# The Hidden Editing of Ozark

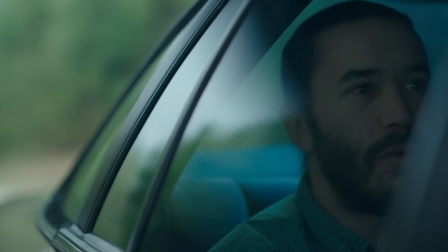(4:20) Roof over my head.
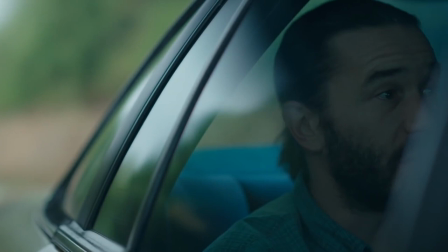(4:25) In my one bed, roof over my head.
Fire Pink starts with this beautifully performed monologue from Tom Pelfrey as his character slowly breaks down.
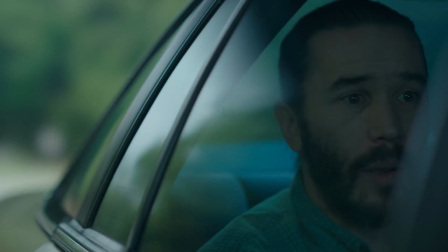(4:33)
The editors could have cut the scene very safely by relying on the fantastic acting Tom displayed.
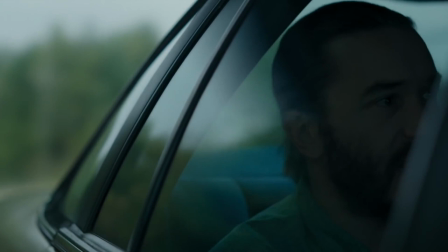(4:39)
Instead, they opted to use multiple drawn-out J-cuts that took the scene and performance to a whole new level.
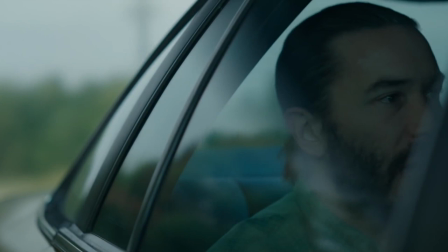(4:47)
Usually, when we think of a J-cut, we think of a few frames or even a second or two. These J-cuts?
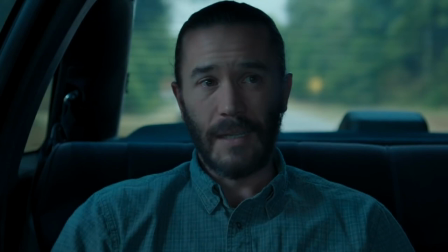(4:53)
Well, take a look.
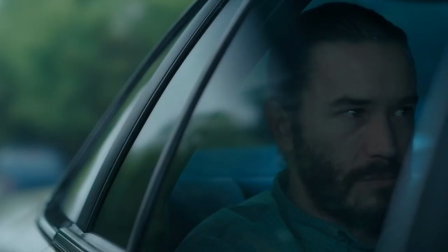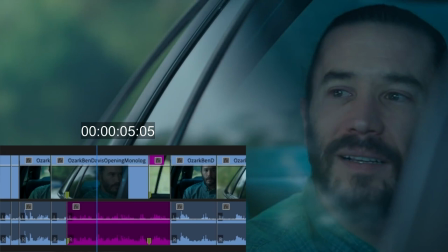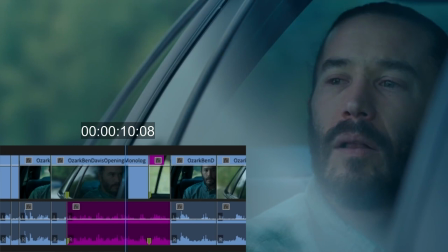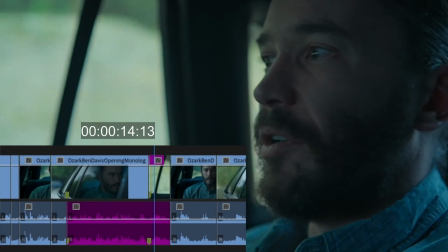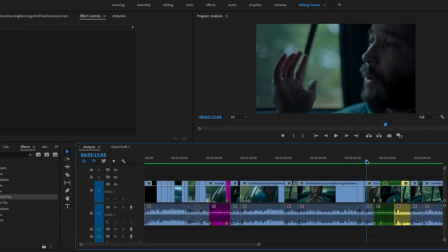(5:17) a good part of your life is over.
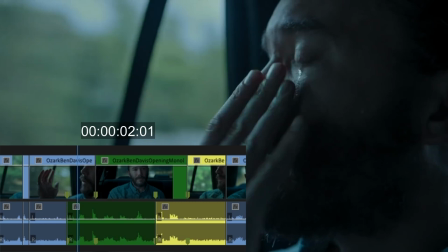(5:23) You're losing it. Another day goes by.
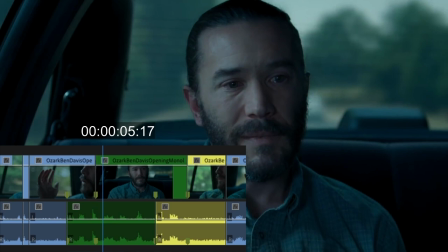(5:27) I lie in my bed, cry about killing the kid on the scooter,
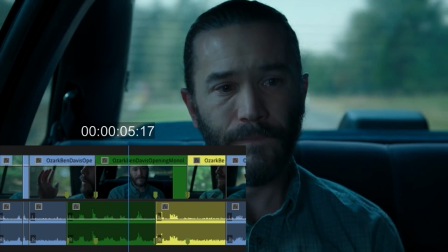(5:34) or a homeless Marine, or my father dying.
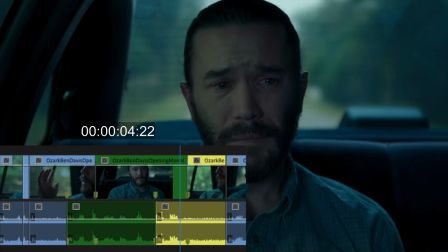(5:42) My father's not a good person, but I imagined him there at the end.
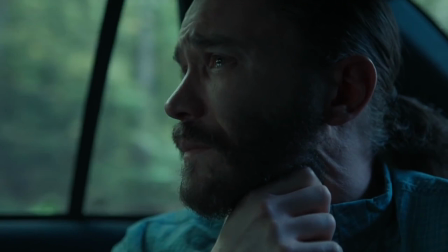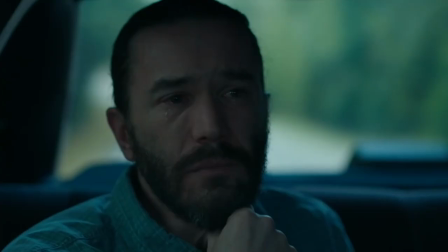(5:52)
These J-cuts are 14, 6 and 5 seconds long respectively.
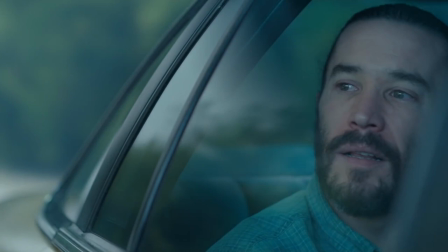(5:58)
As Ben looks out the window with his conscience pouring out, we look directly back from the other side.
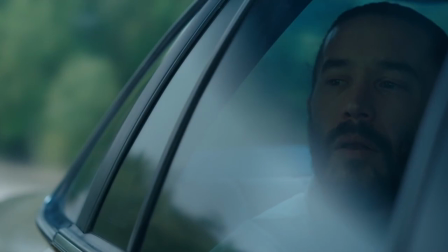(6:05)
However, what we see is his fractured psyche, each thought connected but seemingly detached.
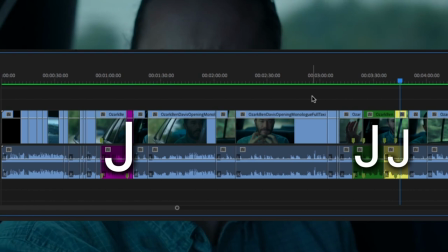(6:11)
Ben is having a breakdown, and thanks to the editing choices made, we the audience can physically see and feel this fracture,
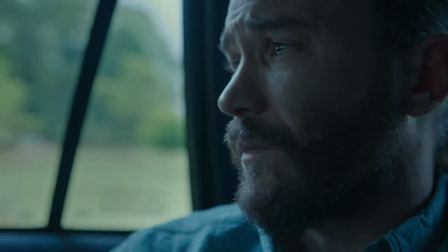(6:20)
allowing us to stand directly in his shoes.